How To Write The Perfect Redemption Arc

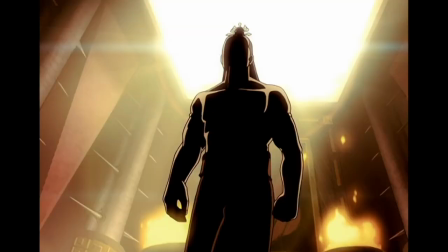Unlike Kylo Ren, who didn't make any active choices that led to Luke's attack,
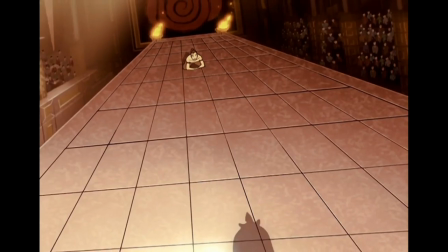Zuko tries to do something inherently good and wrongly learns a lesson from his father, the evil Fire Lord, that his kind heart is weak.
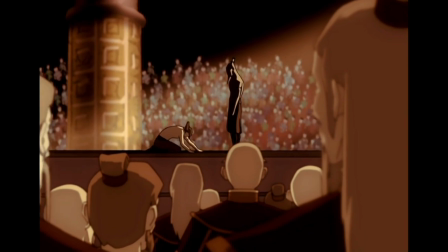With this newly framed understanding of why Zuko does what he does,
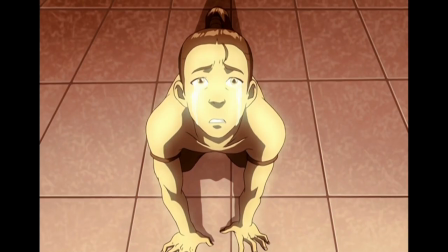it makes the audience empathize with him in such a way that they become open to his potential for change.
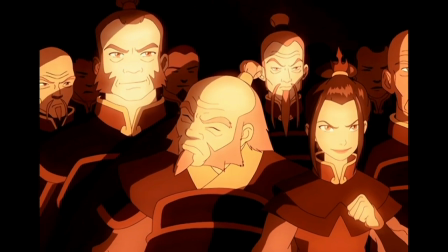But there's an extra thing they did which strengthened our bond to Zuko even more.
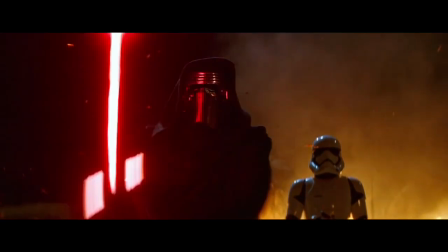While Kylo Ren has done nothing but evil deeds since we first saw him,
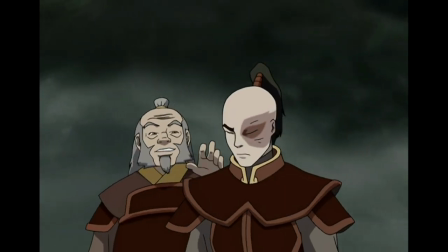Zuko makes a decision in the same episode to let the Avatar escape so he won't risk the lives of his crew.
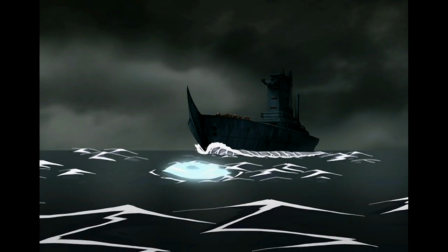This acts as a subtle hint that Zuko is capable of change and
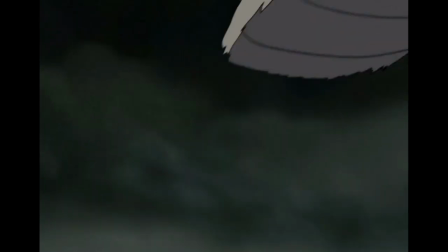makes it much easier to accept that he may eventually switch sides.
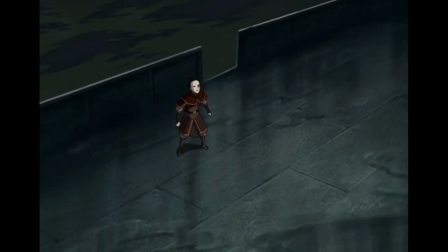It was then followed up by the next step in episode 14, The Blue Spirit,
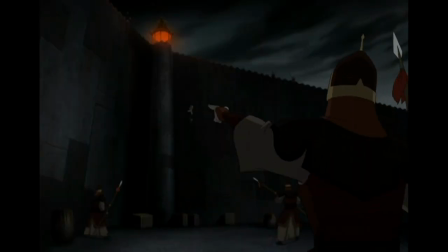which included something so clever that it was used to track one of the most significant moments in Zuko's transformation.
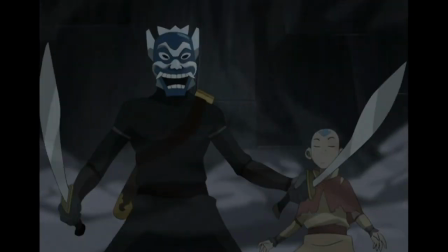Now that the audience has been made aware of the reason that Zuko does what he does,
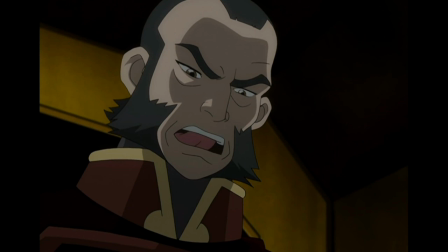the next step marks the true beginnings of Zuko's change and also goes on to become a huge part of his journey in the second series.
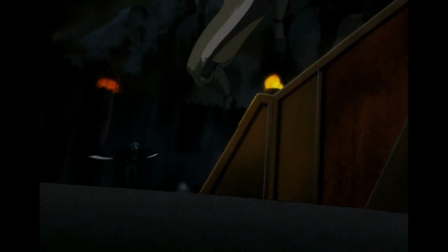So what is the fourth step? And why does it make the writers of Avatar look so clever?
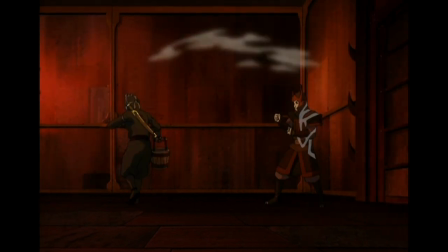In the episode in question, Aang's been taken captive by Commander Zhao,
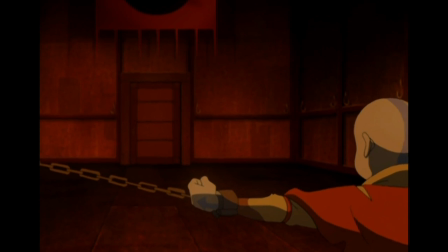who intends to deliver him to the Fire Lord and get the honor that Zuko desires.
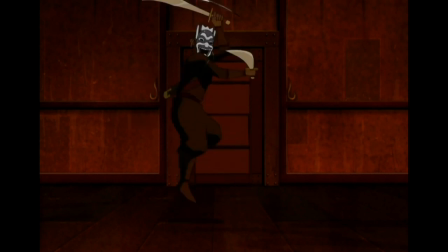Everything seems to be going well for Zhao until a mysterious swordsman, a legend known as the Blue Spirit, comes to the Avatar's rescue.
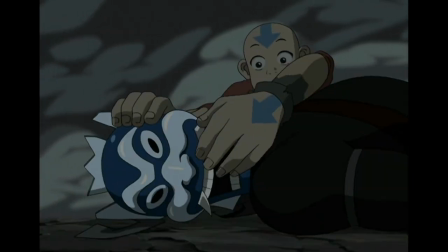However, once they have escaped, it is revealed that the person behind the mask is in fact Zuko.
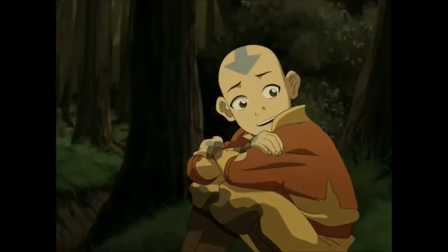Curiously, he chooses to let Aang go, no doubt wanting to earn his honor fair and square.
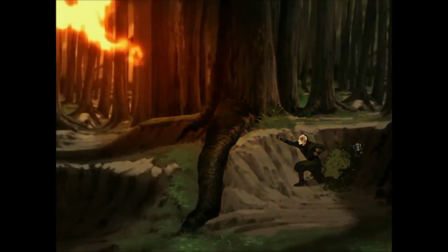But this isn't the last time we see the Blue Spirit. because when Zuko and his uncle become homeless,
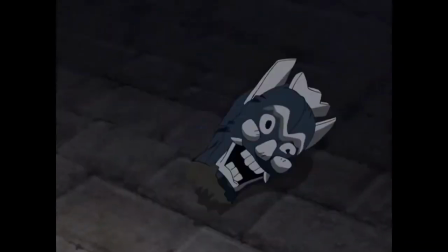he starts to use it to help others, along with collecting supplies from their enemies.
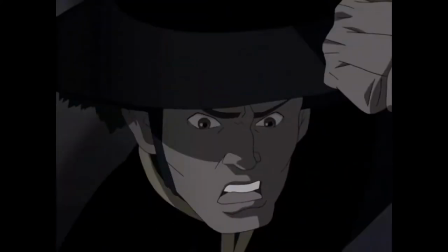The blue spirit becomes a symbol of Zuko's joint identity,
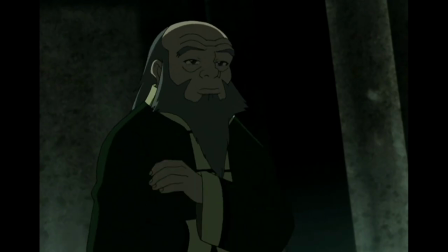the anger and hatred he wears on the outside, which masks the softness and light which he has within him.
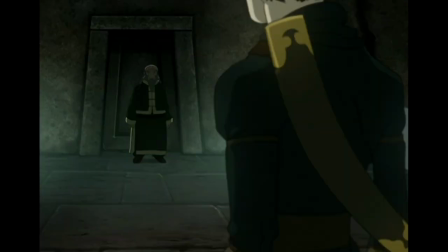In the final outing of the blue spirit, we see Uncle Iroh convince Zuko to free Appa, the Avatar's sky bison.
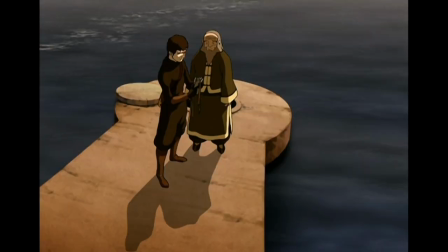In making this choice, he also throws the mask of the blue spirit away.
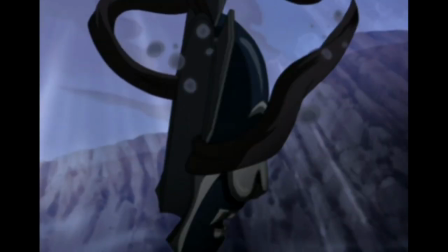This symbolizes Zuko letting go of his inner struggle as he embraces the person he is about to become.
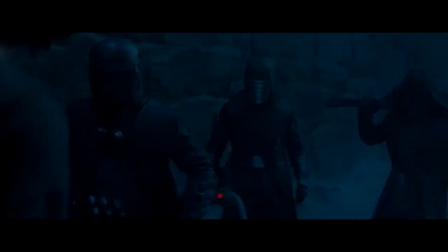While Kylo Ren becomes Ben Solo once again at the end of the trilogy, we never have an example of this inner conflict shown to us, whereas we see Zuko grapple with this change.
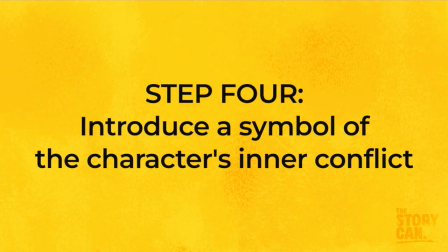So step 4 is introducing a symbol of the character's inner struggle, which they can then reject towards the end of the story.
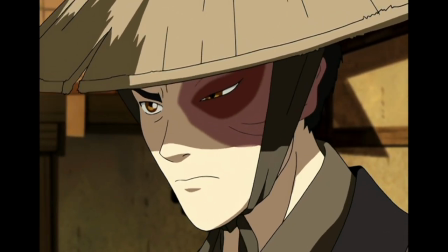But the writers knew they needed to implement something in between Zuko's journey from the first Blue Spirit episode to the last,
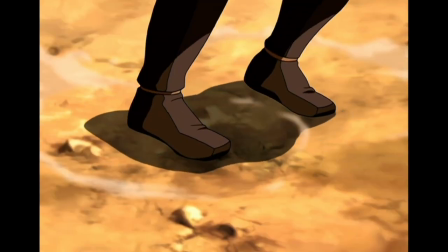because without it, the change would feel out of character.
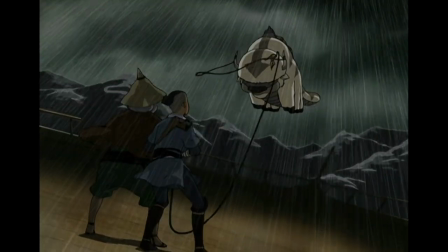In order for the audience to feel like they've gone on a journey, they needed to see the beginning, middle, and end.
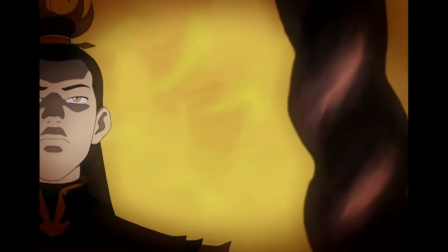And the hardest thing for any storyteller to get right is the middle, because it seems like such a long trek.
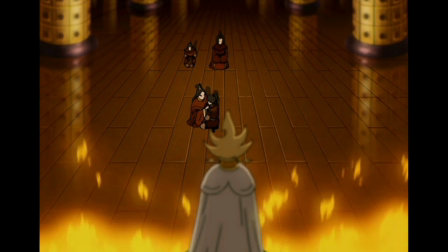But the creators of Avatar knew exactly what they needed to put in the middle of Zuko's story if he was going to make a full transition.
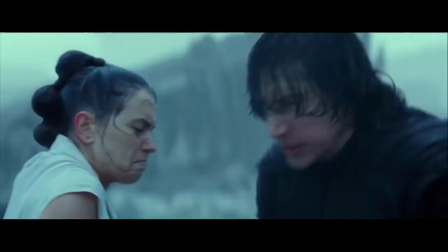This is where Star Wars really got things wrong. By skipping this step completely, they made Kylo Ren's redemption seem to come out of nowhere.
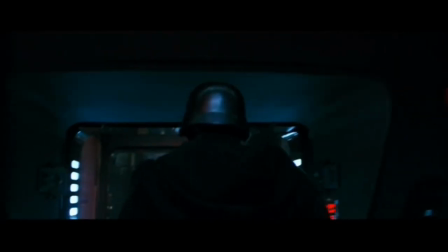They spent so much time establishing him as a villain, they forgot to fully explore the depths of the character.
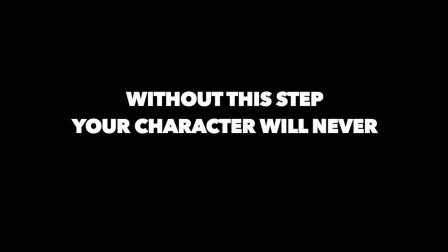Without this step, your character will never reach their full potential.
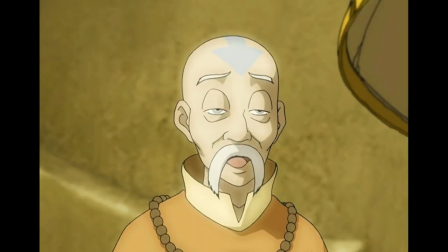The writers of Avatar knew that if this approach was going to work, they needed to understand one thing from the get-go.
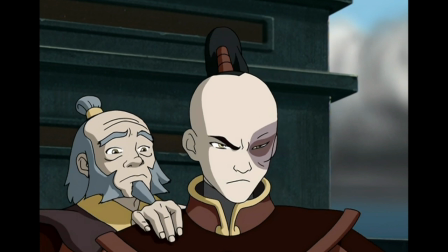It's something which every character should start a story with, because it's actually the thing which makes them the most compelling,
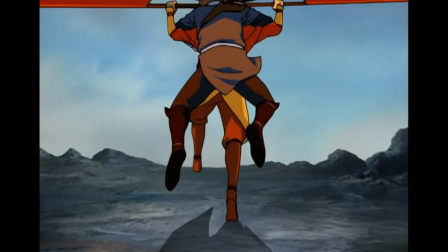and once it's chosen, it will dictate the way the story must go if you want to make it satisfying.
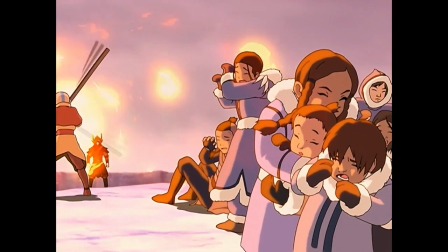So what is it? Well, we've already established in step 1 that Zuko's goal is to catch the Avatar,
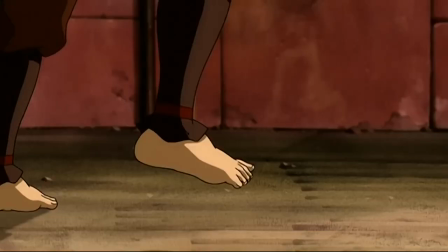and thanks to step 3, we know that his motivation for doing this is to reclaim his honor.